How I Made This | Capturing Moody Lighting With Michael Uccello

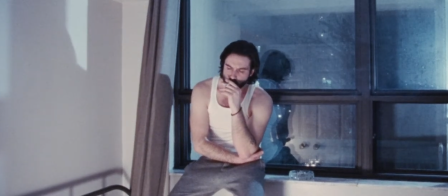0:00 I'm Michael Alexander Uccello and I'm here to give you a commentary on the latest film I did, The Man Who Became Everything.
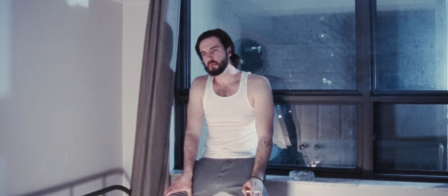0:07 In this particular scene, we're trying to create this eerie multiple self-contemplation of ideas with the main character, Jordan Cole, as he narrates and hypothesizes the interdimensional being in which has consumed the entire human race.
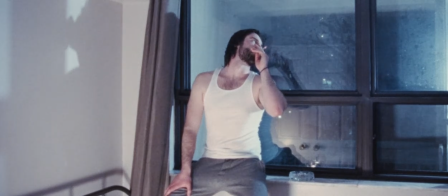0:22 There's something outside he cannot comprehend and with our lighting, maybe too, we can suggest that he cannot comprehend something. inside.
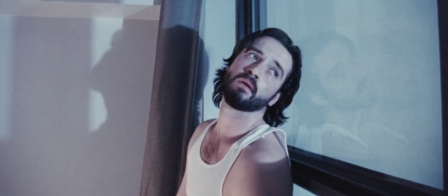0:31 Here you can see on the overview what we were looking at.
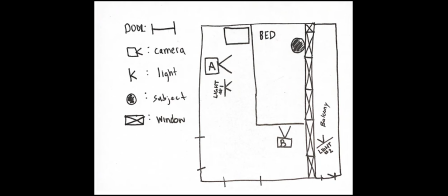0:35 What we were trying to do with our setup was to create the shadow from light number two onto the wall which is one of his selves. Light number one highlighting himself and of course coming from the window creating another self-reflection. And you can see this in the close-up.
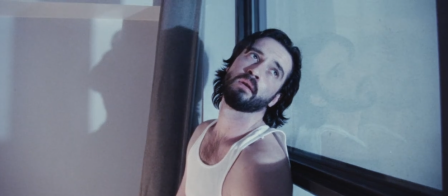0:52 And that's how we try to maximize our visual information in the subtext of this character and what's going on with him throughout the scene.